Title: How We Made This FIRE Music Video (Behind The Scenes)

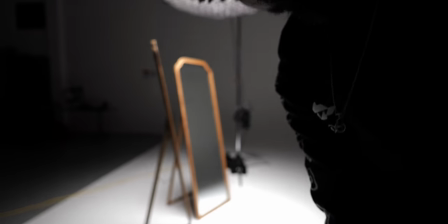7:47 We had, I had this perfect angle set up. My bad.
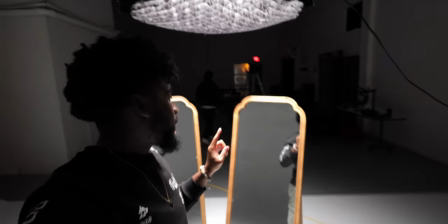7:52 I had this perfect angle set up right here for the shot. Essentially, I want to have Jimmy G performing.
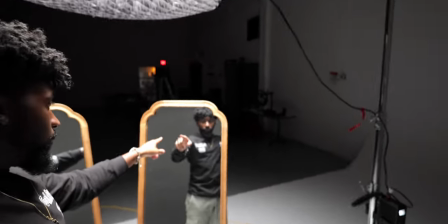7:58 Looking this way and then we'll see his reflection through the mirror like that. Like y'all see me right now.
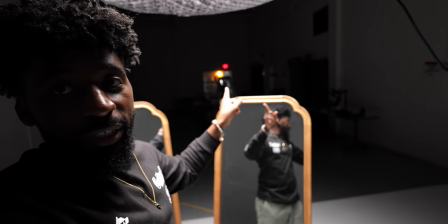8:03 My problem is we set up the scene that way. And you see that little red exit sign over there? That's in a way. So we need to figure out how we can either get this out of the shot. Or if I can do this in post. This is in a way this isn't now.
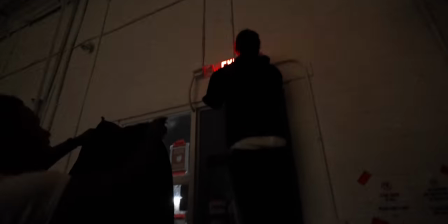8:20 I just snag the code on there Just snag the code on that joint the easy way out.
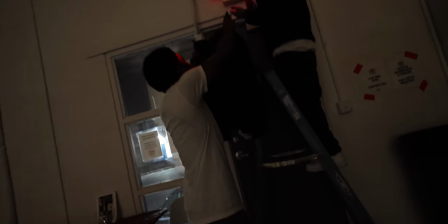8:25 Oh, yeah, just just snag the code on
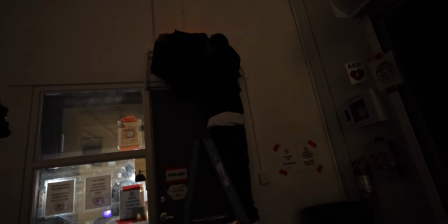8:29 You try to 360 no scope right now and when he's standing still and you could just get the kill for the round six
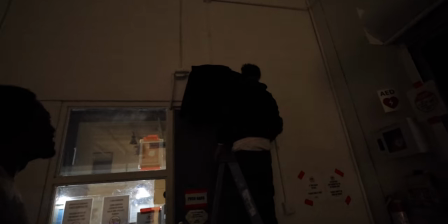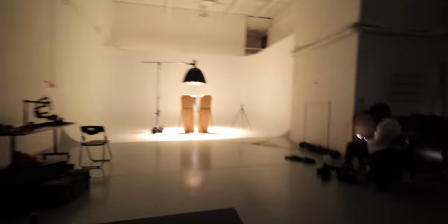8:41 For a shot of 360 most close good job
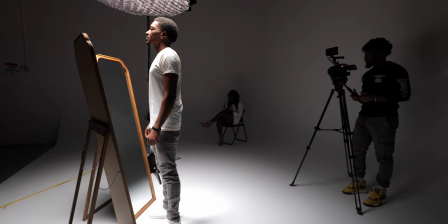8:46 The gear we used for this shot was the C70 and the Canon 50mm F1.2 L series lens.
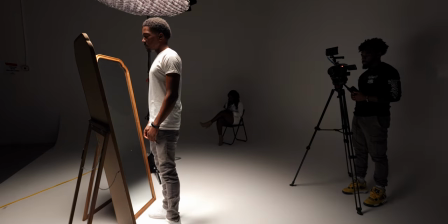8:53 And we just decided to shoot the shot static. And when it comes to the lighting for this,
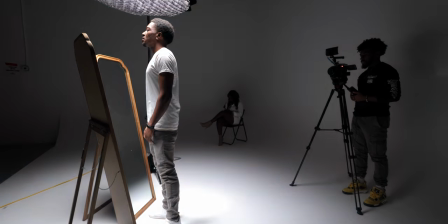8:58 the reason we used the fire effect on the Aperage 300X is because we knew in post we were going to have to add the fire in VFX.
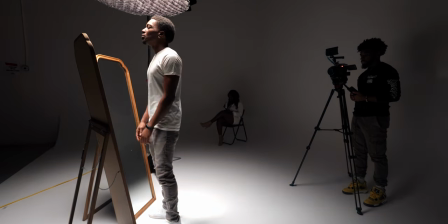9:08 And if you're ever doing VFX, anything that can manipulate lighting at all,
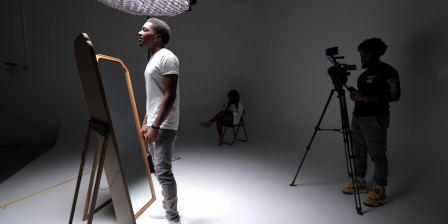9:12 you want to replicate that lighting on the shot it's going to be a lot easier and it's going to be a lot
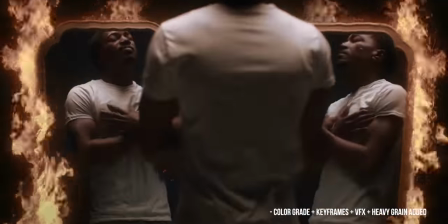9:18 more believable in post if you add the lighting that's similar to an actual fire happening
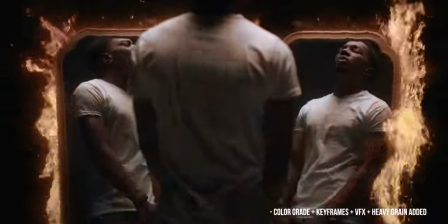9:25 uh in the shot so we set the aperture 300x to fire mode and we upped the frequency of it and that was pretty
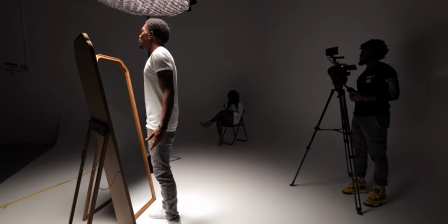9:32 much the shot it was a simple shot but the fact that the vfx went in there the fact that uh the composition was awesome the fact that we got the
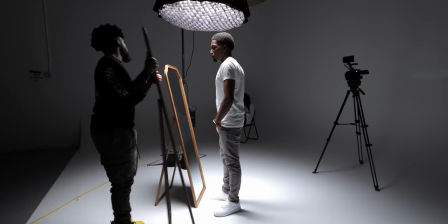9:38 reflections it was a really cool creative shot. So the next scene is the side profile shot of Jimmy G performing
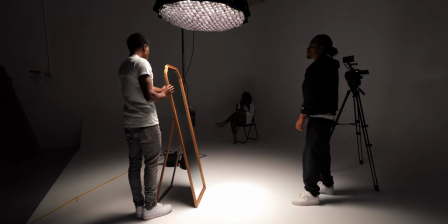9:45 with the model and they are on fire in this shot as well.
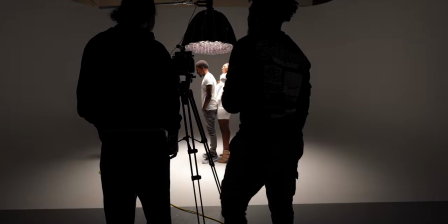9:50 My inspiration for this shot actually, I saw a snow video and it was like a very short clip in there, but I'm like, yo, I love this.
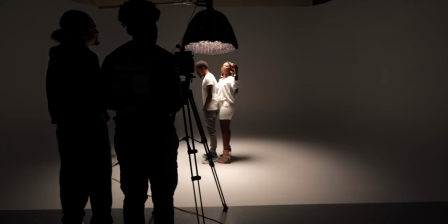9:59 I love this composition. I love this interaction between her and ASAP 12.
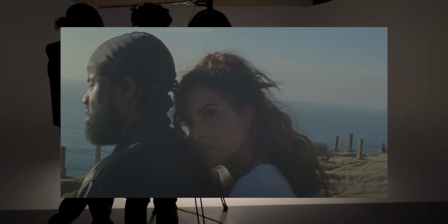10:04 He was in her video. Anyways, I love that angle and I love that pose. So I'm like, yo, I want to do something like that.
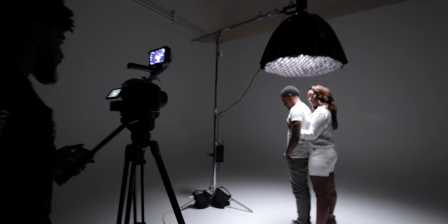10:09 So I ended up setting them up for the shot and then for the lighting for it, it was the exact same lighting that we used for the mirror shot.
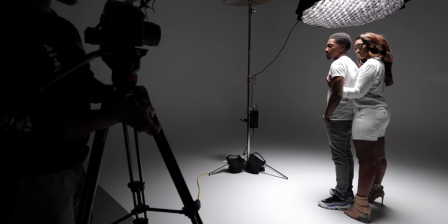10:16 We still had the 300X, we still had it in the same place, we still had the fire effect on it.
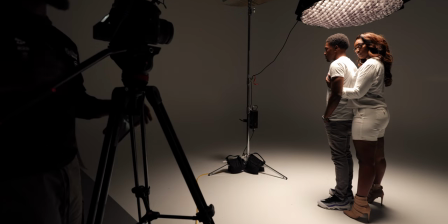10:21 And we kept the fire effect on it because we knew that we were going to add the fire in VFX and we wanted it to be believable. So we shot the shot static, C70 50mm,
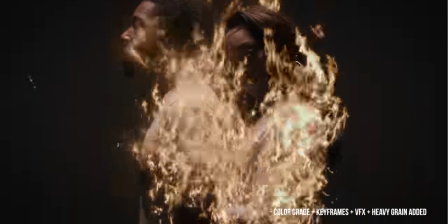10:30 and in post we added the fire and then added a little bit of keyframes to give it a slow zoom out.
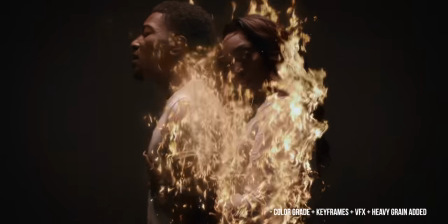10:36 So the next shot are the beauty shots of the model.
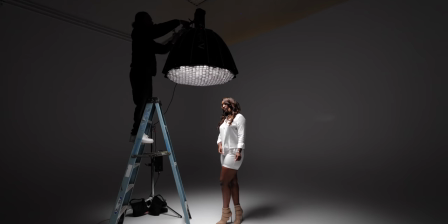10:40 Now, the lighting for this was almost identical to the lighting for the previous shot.
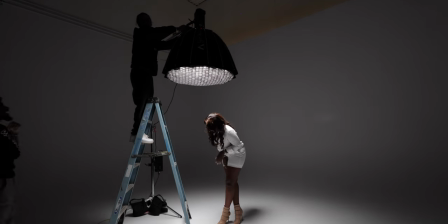10:46 The only thing that we didn't do was we didn't use the fire effect and we ended up pushing the light angle backwards a little bit.
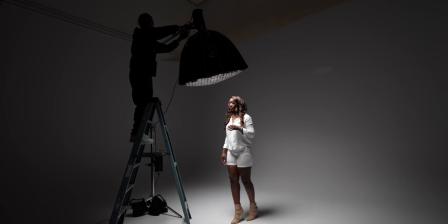10:54 And the reason we did this is when you have lighting that's completely overhead, it casts dramatic shadows.
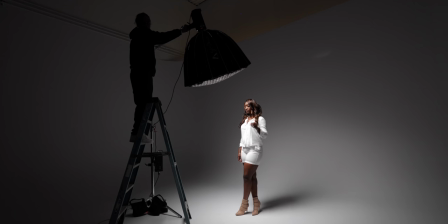11:01 And if you're filming a model and you want to get beauty shots, you don't want these sorts of shadows. So what we ended up doing was just pushing the light backwards a little bit and it just made the lighting a lot more flattering on her face.
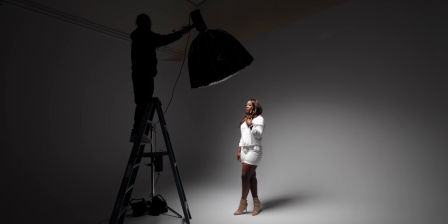11:10 It gave her some really nice shape to her face and nice details. I love the way that these beauty shots came out.
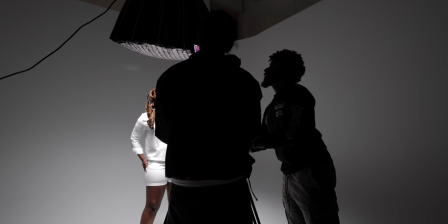11:17 I ended up using a variation of the Canon 50mm, the 1.2 and also the 100mm F2.8 on these shots.
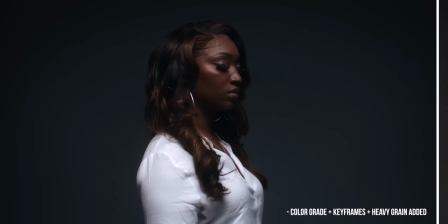11:24 For the super close shots, it was the 100mm, those macro shots. It was really close detail shots of her eyes and her lips.
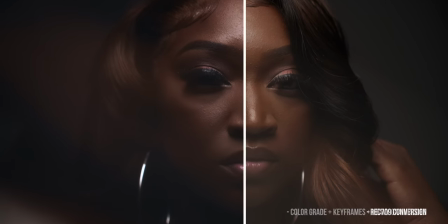11:31 I also ended up using some creative filters from Tropicolor as well.
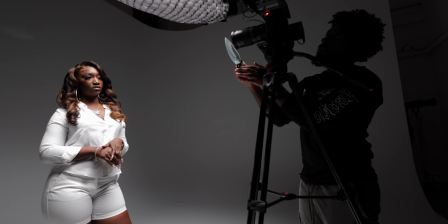11:37 I have the half kaleidoscope filter, and I also ended up using a split diopter as well to get some of those cool stylistic effects with the beauty shots. When it comes to like directing models or directing anybody, I'm like the worst director in the world.
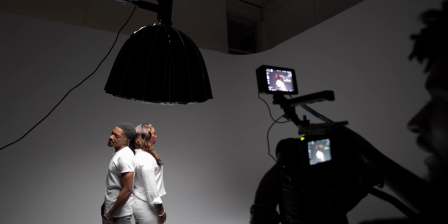11:50 I'm really good at composing a shot and, you know, setting up a scene and doing all that sort of stuff like that.